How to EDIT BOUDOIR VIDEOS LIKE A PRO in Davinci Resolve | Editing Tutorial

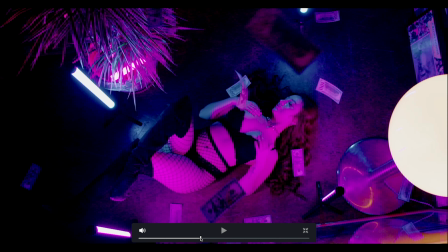(24:24)
If Jessie lays down and I got my camera really high pointed down at her, Obviously, it's a cool shot to begin with, but how do we make it better? Always got to think, what is more creative? What takes this up a step? And so I had this idea to have Anna right next to me and toss the money as I was filming in slow motion. So you can see that shot here.
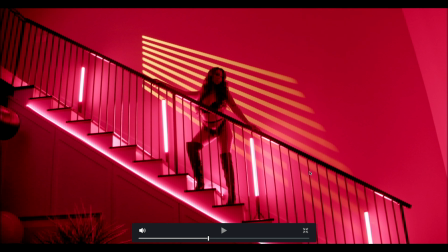(24:52)
All right, so this scene I was very, very happy with. We had just gotten these Gikoto tubes from them, and I wanted to get as creative as possible just to make sure that I knew how to use them so that I could teach people who rented our studios how to use them as well.
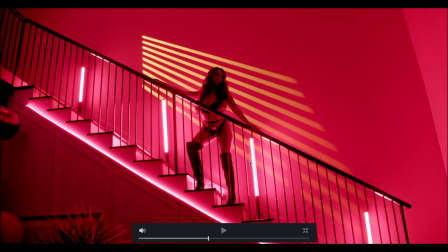(25:09)
And overall, just get really well acquainted with the possibilities of these tools. And immediately when it went dark, I thought, you know what? We have to do something cool with the stairs. And my very first thought was, we're going to stand these tubes up and space them out equally.
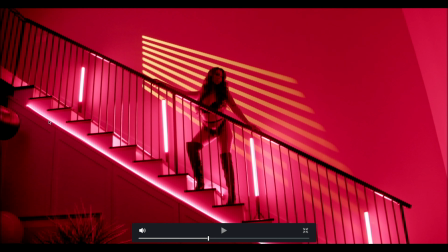(25:27)
This ended up working very well. I knew that I wanted to do this because of the really cool LED rope that is attached to the bottom of the stairs here. I knew that this all would tie in very well and just create super awesome looking lighting. Back here behind Jesse, what I did is I grabbed one of Gikoto's lights,
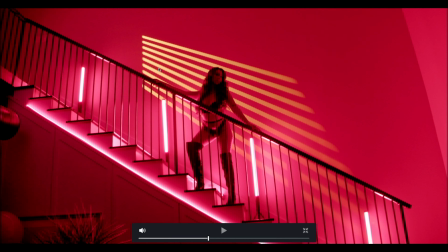(25:47)
their constant LED lights, and I put what's called a gobo on it.
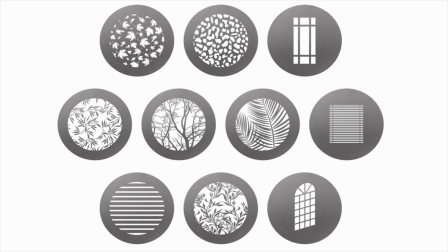(25:52)
And a gobo is basically a tool that you use, and you get these little filters to create different lighting patterns with the light.
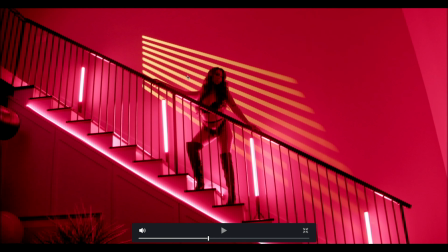(26:00)
So in this case, I put the straight lines. This is kind of meant to emulate like window blinds. The light was up at the very top, pointing down,
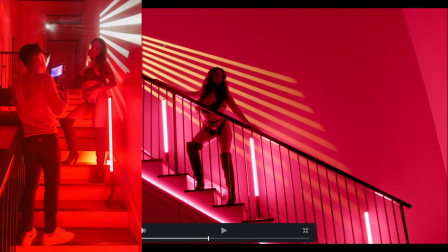(26:11)
and that's why you get the light very bright here, and then it starts to kind of fade off into the distance.
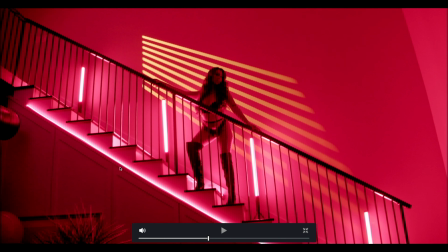(26:17)
The reason I did that is because although these tubes and the neon rope on the stairs look incredible, I felt like something was missing behind Jessie, and I wanted to add a little bit more texture behind her so that it wasn't just a blank,
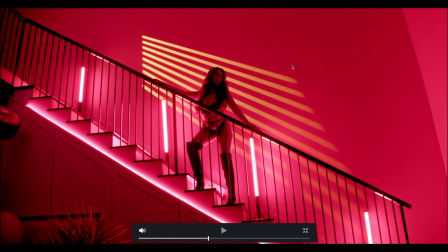(26:33)
massive wall. There's obviously no artwork back here, so I decided to spice it up a little bit with this gobo.
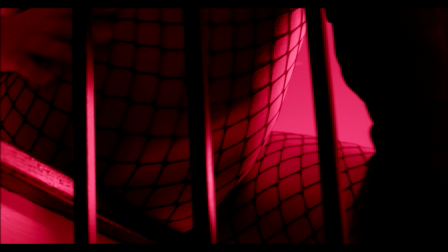(26:44)
Here I'm just getting close-ups, having Jessie move around, and overall just getting like really dark and moody shots as she's doing different movements on the stairs.
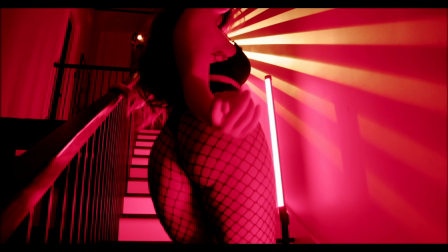(27:00) I think too much, out of touch, it's true.
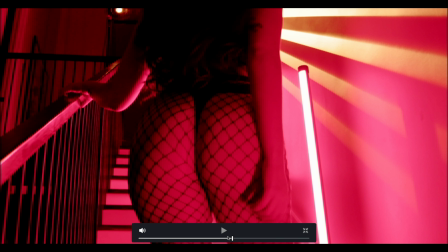(27:06)
So that shot is another example where obviously when I see the stairs, I'm like, what can she do on the stairs? She can sit on them. She can lay on them. Oh yeah, there's stairs. She can go up the stairs, right? So this is a great opportunity to shoot a nice booty shot going up.
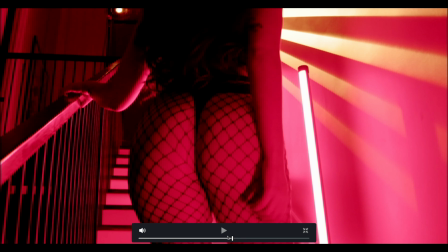(27:25)
Anna got her photos first, and then I asked Jessie to go up the stairs. The first time I had her do it, she was just going up the stairs. And that's fine. There was nothing wrong with it. But then I put my little creative hat on and said, what else could she do? What's going to take this to the next level? And then I thought, maybe she could be leading someone up the stairs, right? I'm behind her, so I got the perspective of someone following her. Maybe she can interact with the camera as though the camera is someone she's leading up the stairs. So naturally, I thought, hey, if this is a sexy moment between Jessie and someone that's following her up the stairs, maybe she can be like, telling that person, come on, let's go. Follow the leader, follow the booty, come on. So that's exactly what I asked her to do. And I think that it just made this shot even better.
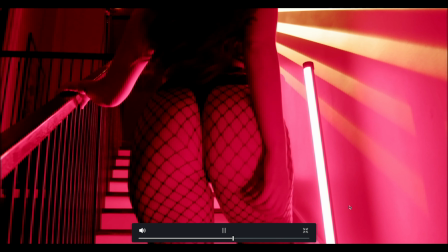(28:16)
Let's watch it again.
Touch, it's true. Give a fuck, actually, I do.
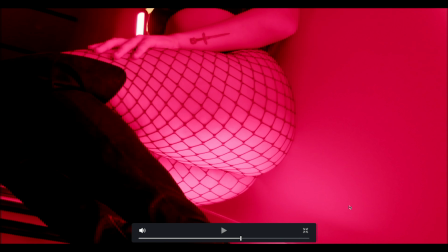(28:24)
Right there, classic example, wide, close up. I had Jessie do this about 3 times.